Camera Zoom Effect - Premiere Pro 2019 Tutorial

In this video, I'm going to show you how to do this really awesome camera zooming effect, and that is right inside of Adobe Premiere Pro. So let's get right into the video.
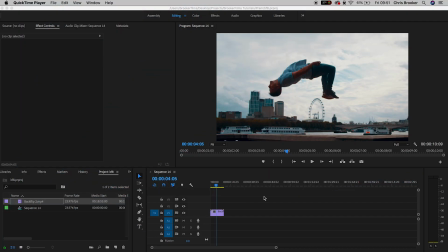[0:11]
So once we're inside of Adobe Premiere Pro, we can begin by just dragging in some footage.
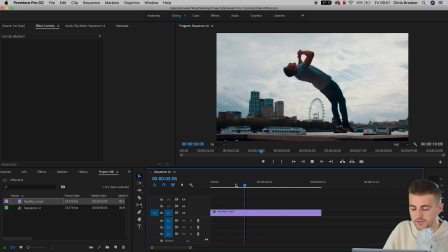[0:16]
And as you can see, I've already got some footage on my timeline here. So this is just a slow motion clip of me doing a backflip in London. Now, the screen zoom effect is a really simple and really effective way of adding character and style to your video.
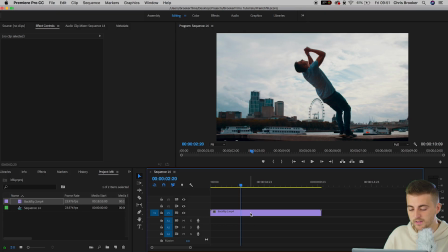[0:29]
So let me show you how to do that right now. So we're going to first begin by selecting the video on the timeline.
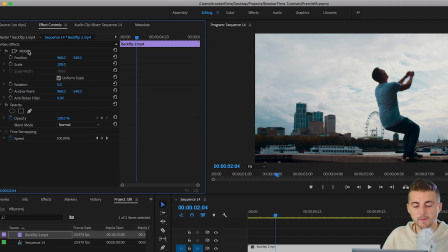[0:36]
We'll go up to the Video Effects tab and the Motion tab in the top left side of Premiere Pro.
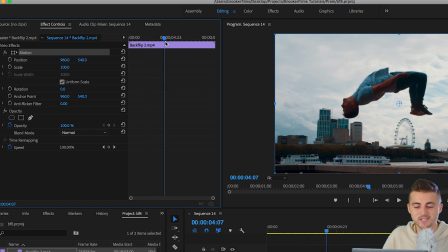[0:42]
Now, you want to go ahead and you want to find the point where you want to add this screen zoom. I'm going to add that around here. We'll create a brand new keyframe on scale and position. Then we'll move over 5 or 6 keyframes.
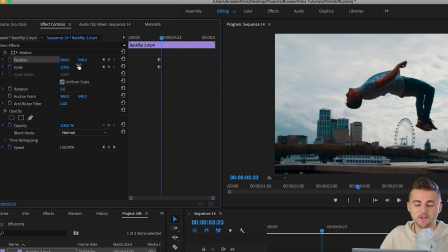[0:57]
1, 2, 3, 4, 5, 6. Now, I'm going to increase the scale to around 120. You want to keep this number quite small. You don't want to go all the way up to 150 because then it becomes a bit aggressive and it looks really fake.
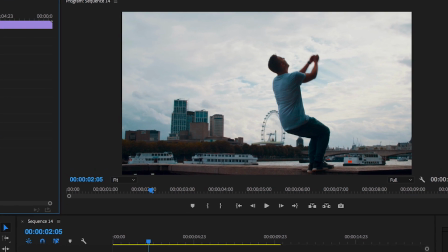[1:12]
So keep this to below 120. Now, if we play this back, you can see we've got this screen zoom effect happening. And although the screen is zooming, the effect is not quite finished yet.
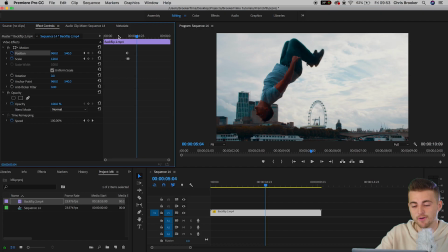[1:23]
We need to go ahead and manipulate these keyframes in order to take this to the next level. So, we're going to go ahead and we're going to select all of those keyframes that we just created.
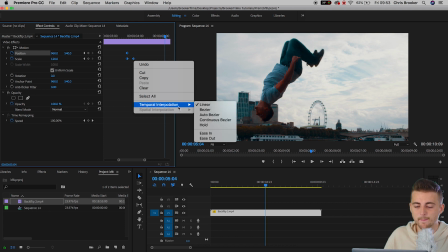[1:34]
We'll right click on one of those keyframes, go down to Temporal Interpolation, and we're going to select Ease In.
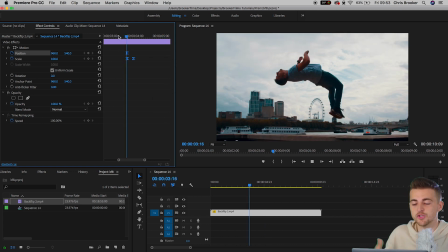[1:41]
Now, when we play this back, that'll be a lot softer and a lot smoother. Cool, that looks really awesome. Of course, you can slow this down by separating the keyframes a little bit. So if I wanted to slow this down, we could pull this right keyframe over to the right.
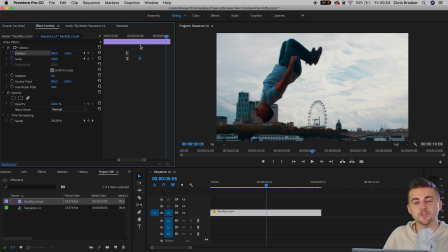[1:57]
Or if I wanted to make this faster, then you could just decrease the gap between those keyframes. So there's only a 2-frame gap between these 2 keyframes now. And as you can see, that's a bit aggressive and a little bit ugly. So we'll go ahead and we'll increase that distance again. And as you can see, we've got this really subtle screen zoom.
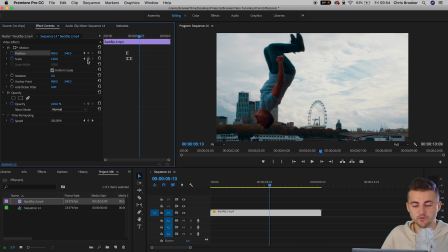[2:16]
Now, if you wanted to zoom back out, all you have to do is create a brand new keyframe right there by pressing this stopwatch icon,
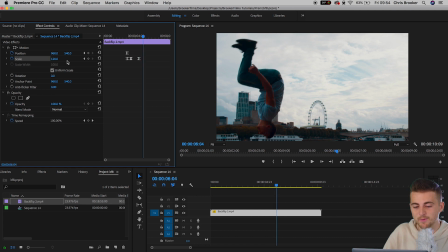[2:23]
move over a few frames, and then we can just pull the scale back to 100%.
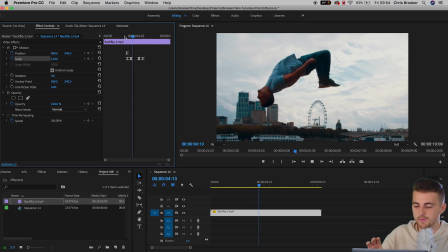[2:28]
And if we play this back, we've got subtle zoom in and subtle zoom out. Of course, you can be more aggressive with this. You don't have to have that massive gap in between. So you can do zoom in, hold, zoom out. And there you go. This is a really easy way of adding a little bit of extra character to your footage. And you can do that right inside of Adobe Premiere Pro. Of course, if you don't have Premiere, then you can pretty much use these techniques in any editing software and you'll achieve a very similar result. So the next time you want to take your video to the next level in the edit, go ahead and use this subtle zoom in effect inside of Adobe Premiere Pro. It's super easy and it's going to look really awesome. So thank you for watching this video. I really hope you enjoyed watching it. I hope you found it helpful. And if you did, then please do help me out by pressing that subscribe button. Check out the previous video. And of course, I will see you tomorrow for another brand new video. See you there.